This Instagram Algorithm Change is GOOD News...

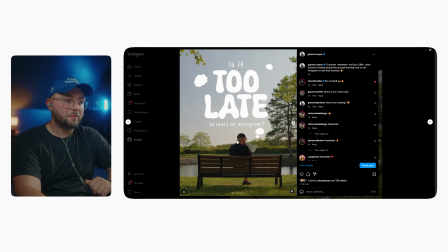(4:06)
And you'll notice that when I'm framing shots like this, my head is pretty much, if you think about this in thirds here, you have my head usually at the bottom third, and the text is,
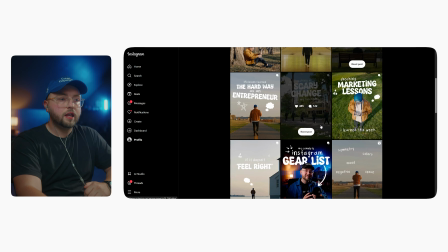(4:18)
call it 66% of that first slide. And I do that for pretty much everything, some more than others.
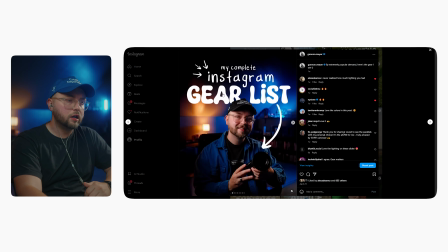(4:25)
I think, this is pretty much half and half where, I kind of like, this isn't also a video, but I cut myself out and put the words behind me, which also kind of helps people stop scrolling,
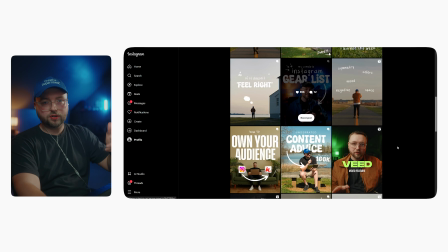(4:35)
I guess. But that's what I'm utilizing there. So symmetry is one, negative space for the others, and this is totally up to you for 3.
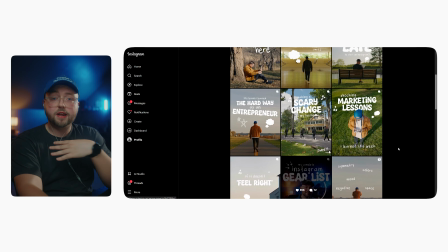(4:44)
I've got 2 more for you. 3 is vibrant colors. You might not be a person who likes vibrant colors.
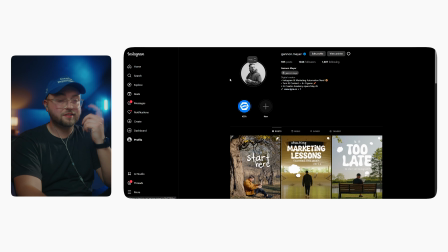(4:50)
I think a good example of that is, Tom Noski's videos. Tom it's just black and orange for the most part.
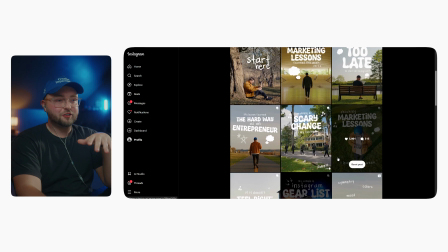(4:57)
So you know, he probably is not going to go out and shoot videos like this, but I just love this shot.
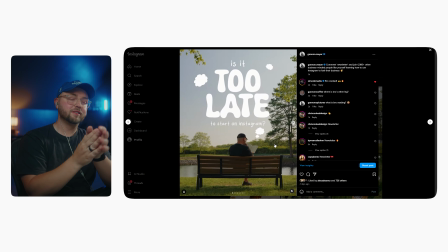(5:03)
I love the way that the text floats above me. So vibrant colors do really well. If you're just going for that dreamy look, if you're going for something more cinematic, you know, that's when you have your light placed off about 45 degrees to your right. Half of your face is lit up. The other half has that like triangle. That's when you're speaking to the camera.
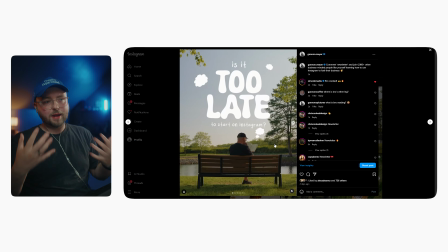(5:20)
But there's so many different things you can do. For me personally, vibrant colors work really well, and that's just the vibe I like to give off. So if you like vibrant colors, I suggest going out and just finding new frames to take pictures of. Buy yourself a camera, take pictures with your phone, and just find inspiration from other people on social media and just see like,
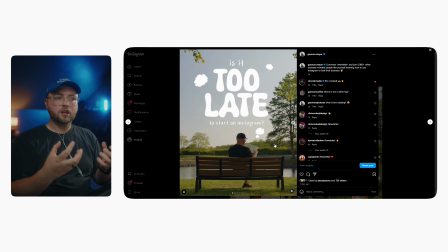(5:39)
you know, how their footage and how their photos make you feel a certain way before you even read anything. I think vibrant colors portray this emotion before you start reading anything, and I think it's a good
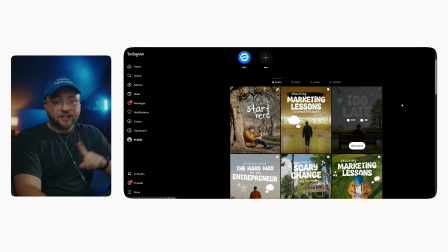(5:50)
emotion. I use them, and that's kind of how I feel. Last thing I want to tell you is your typeface.
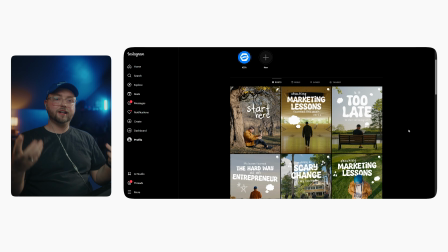(5:56)
Typeface is just a graphic designer's technical correct way to say font.
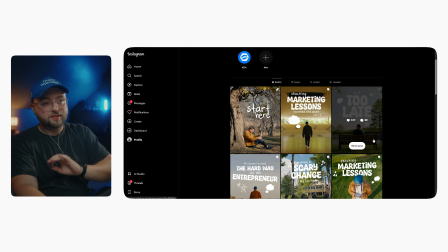(6:01)
So F-O-N-T. Now, I'm not going to tell you which fonts to use. That's totally, you know, up to you.
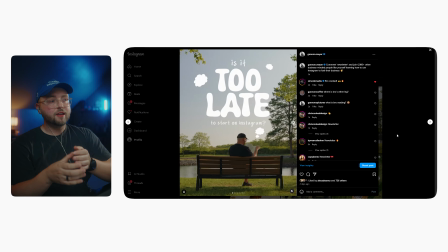(6:07)
There are so many different fonts to use out there. For me, I like this big bubble letter font. So the one that I'm using right now, I believe, is called Super Fun Time. Yeah, it's called Super Fun Time. And then this font right here, that's actually my handwriting. So I went to this website called Calligrapher.
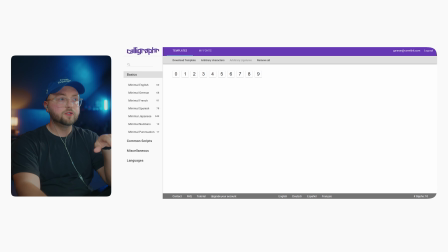(6:26)
And what you can do is actually create templates, and it will allow you to print out the template or download that template in a PNG file or PDF file.
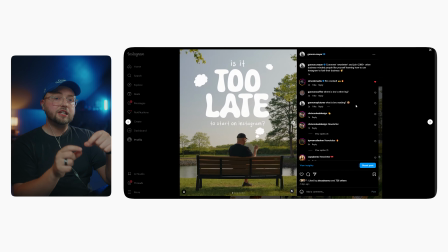(6:35)
And you can trace over the letters in each box, screenshot that, or save it as a file to, I did it on my iPad, but you can literally do it on a piece of paper and scan it back up to your computer and upload that to Calligrapher, and it will actually take your handwriting and turn it into a font that you can use.
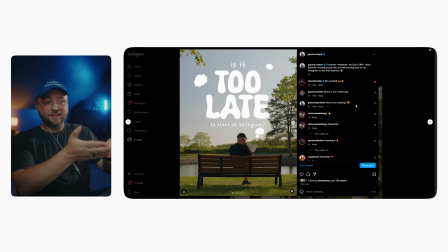(6:52)
I use Premiere for my video editing, but I use it for Canva, I use it for Photoshop, I use it in Premiere, obviously, and nobody else in the world has that font. Now, you could sit here and you can screenshot every individual letter, do the same thing, upload it to Calligrapher, and honestly, you know, I have no problem with that.
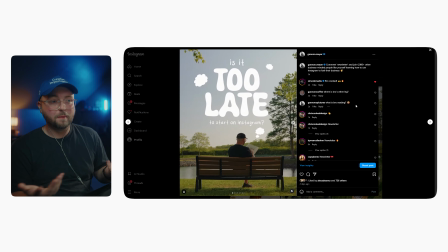(7:09)
Just, you know, for me, you kind of sound like the unemployment final boss at that point, so, like, you know, who's just, you know, have a sense of, you know, common sense, and just like have some self-awareness that what you are doing is a complete waste of time.
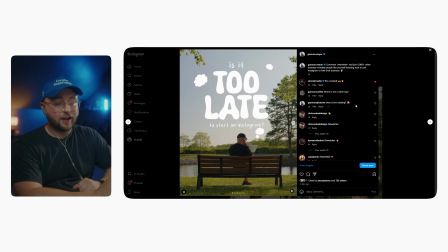(7:24)
Create your own handwriting font. If your handwriting sucks, find one on the internet, not mine, because I'm never going to sell it to you. And that will give you the nice, like, vibrant look. So everything that you're seeing here in this shot, like, it all kind of feels the same way.
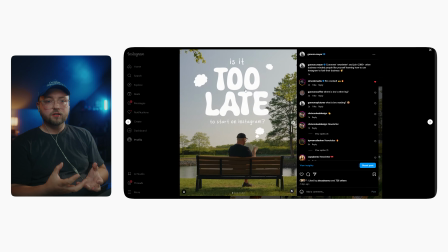(7:38)
If I use like a sans serif font here, or sans font, I don't really know, like whatever the more fancy one is. Again, I'm not like technically trained, but it would just feel different. Like it wouldn't feel the same. The bubble letters, the hand-drawn graphics, I actually drew these like bubbles on my iPad too.
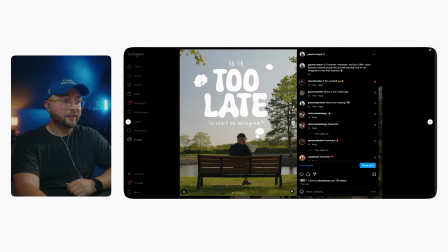(7:55)
You can tell how good of an artist I am. That is literally like the worst cloud I've ever seen. But those are also drawn in Procreate, and I upload them to Dropbox, and I have all of these different like icons saved on my computer for me to use in my posts, which is, I think is pretty cool.